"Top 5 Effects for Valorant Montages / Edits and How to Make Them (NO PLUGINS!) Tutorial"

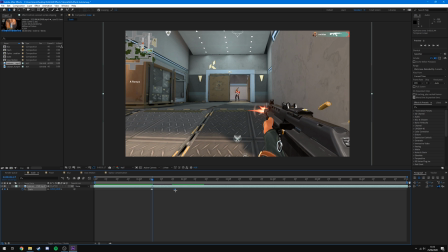[4:03]
Of course you can control how intense it scales in you can drag this final keyframe back further and that means it will come out it will zoom back out slower but it's really up to you and this really lends itself well with adding flashes and blurs as well so if you were to add a flash and blur to this it would just make the effect hit a lot harder as this on its own is kind of weak now
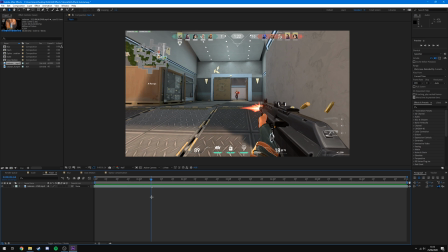[4:22]
onto our next effect is the flash so you're going to have the key you're going to have a marker exactly where you get that kill again and then you're going to come over to effects and presets you're going to type brightness and you'll see brightness and contrast and you're going to drag that onto the clip then you're going to hit this down arrow come down to effects and you'll see brightness and contrast and you're just going to on the
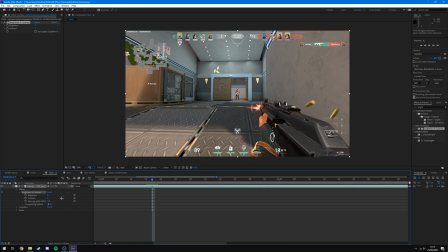[4:38]
frame where you get the kill which is going to be on your marker you're going to drag the brightness up to a point that you think is acceptable.
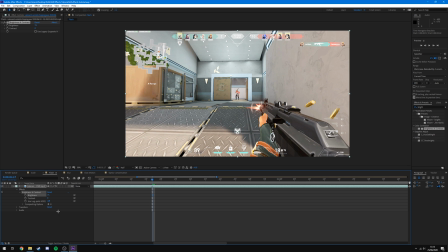[4:45]
So I'm going to go to 75 and I'm going to hit the stopwatch to keyframe it.
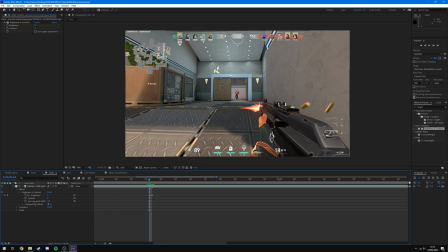[4:49]
Go back one frame just like we do with the scale and drop it to zero and you'll see it will now automatically add a keyframe and as I get the kill bang it will flash.
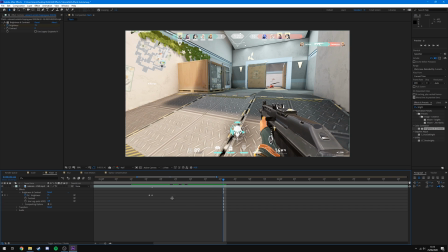[4:56]
I'm going to go forward about 20 frames just like I would with the with the scale and I'm going to put it back down to
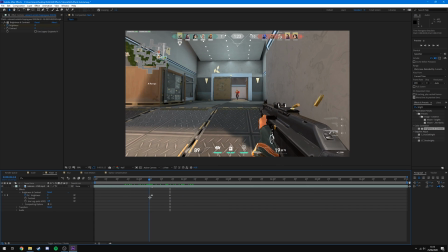[5:01]
zero and you'll see now if I play the clip you'll see it will get the kill flash and then go back to normal.
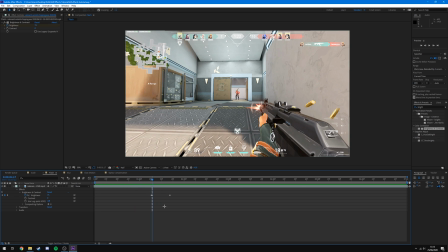[5:09]
As you can see that's just a simple effect which again lends itself really well to being mixed with a scale and a blur which once I've done those three I'll show you what that looks like when you combine them all together and now on to our next effect which is a blur so
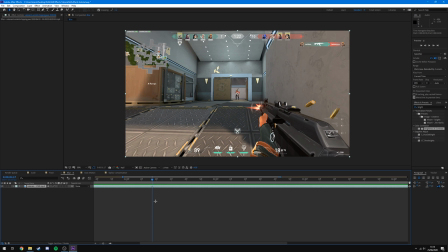[5:21]
again you're going to do the exact same thing where you put a marker on where you get the kill which is right here and you're going to come over to the effects and presets and you're going to search for gaussian blur which you can see right here blur and sharpen gaussian blur and you're going to drag that straight onto your clip you're going to hit the down arrow just like you did with the other ones down to effects down to gaussian
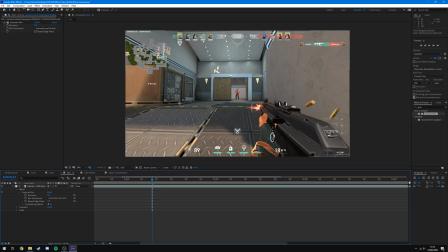[5:38]
blur and on this marker you're going to choose how blurred you want it to be by dragging up this little blurriness option so I'm going to drag it up to about something like 10 I think looks good we'll go for 10 and I'm going to hit the stopwatch to keyframe it go back one frame set the blurriness to zero and you'll see before this keyframe it is not blurred at all after it's blurred go forward about
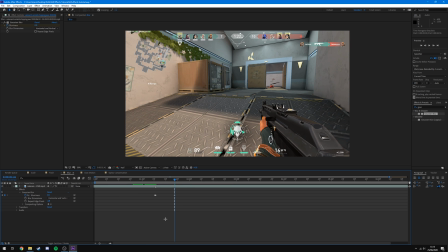[5:58]
20 frames or so somewhere like that and I'm going to set the blurriness to zero and now if we watch this you
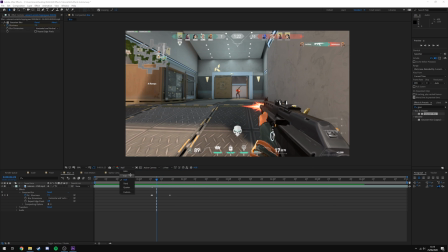[6:05]
can see it's very subtle whether you pick that up on video or not I'm not too sure I'll change it to full and zoom in so you can sort of see
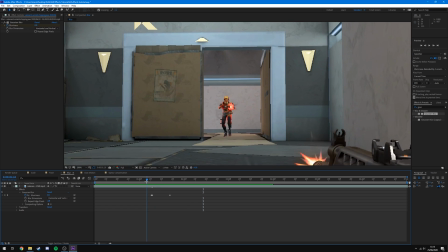[6:11]
what effect it's having. You see it's just a really subtle as you get the kill it just blurs and this works really well with a scale and a flash.
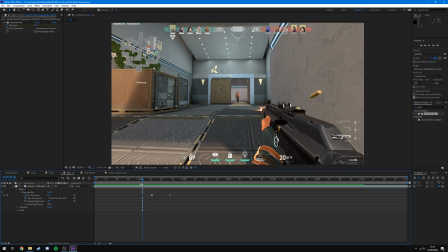[6:20]
So I'm going to quickly add these three effects together and show you what that looks like when you add it with this flash and the scale.
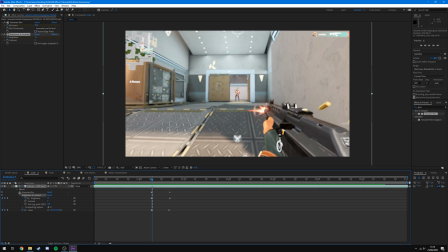[6:26]
So as you can see I've just added the Gaussian blur and the brightness and contrast and all the keyframes are lined up exactly as we had them before.
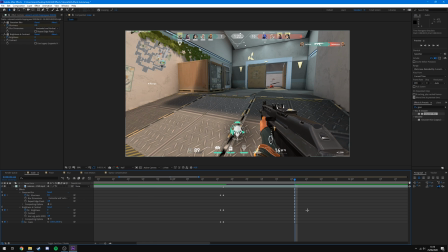[6:32]
I did actually have the scale not last quite as long so I think we'll just drag that up and now as you can see they're all at zero
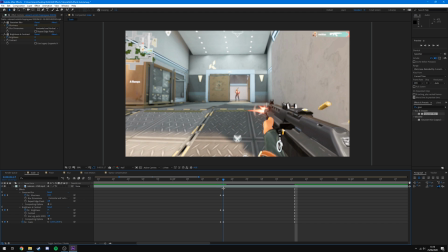[6:39]
until they hit this keyframe where it will scale in the brightness will go up and it will also blur so now if we watch this
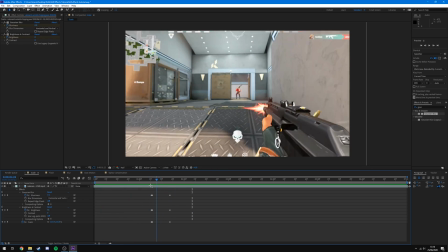[6:45]
through you can see that just hits a lot harder and they work much better when they're all put together so as it comes in bang
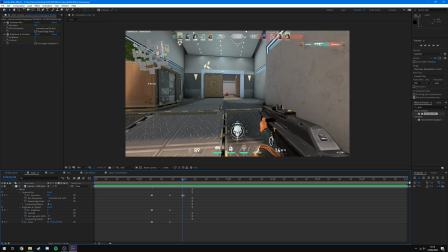[6:53]
it hits scales blurs and flashes and then it zooms back out again and goes back to normal until you get the next kill now on to our next effect which is slow motion so you'll seen lots of montages after they get a kill it will go into slow motion for a short amount of time.
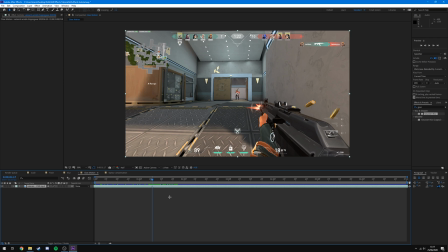[7:08]
Again this also works if you add the blurs the flash and the scales with it however you'll have to adjust the length of how long those blurs flashes and scales last depending on how much you slow the clip down by. So in order to slow down the clip we're going to be using something called time stretch in After Effects which is going to be pretty similar to as to how you do it in Premiere Pro,
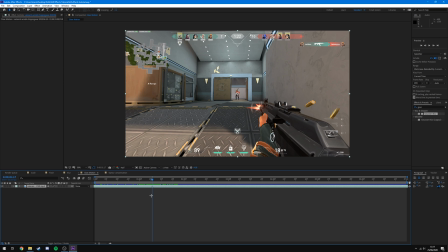[7:26]
Vegas, DaVinci Resolve things like that. We're essentially just lowering the frame rate of the clip to the point where it's laid back slightly slower. This isn't the smoothest way to transition between normal speed and slow motion however this is by far the simplest way and for beginners it's the best way you can do it.
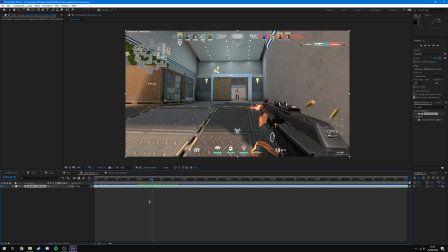[7:40]
If you want a more in-depth tutorial on how to how to time remap and go between fast motion slow motion and sync to
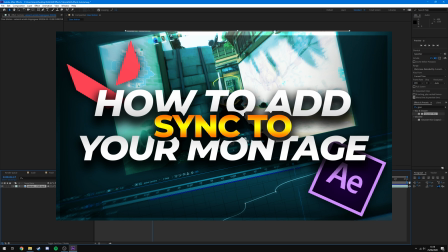[7:46]
beats and things like that then make sure you check out the tutorial linked in the top right corner right now which is my tutorial on time remapping.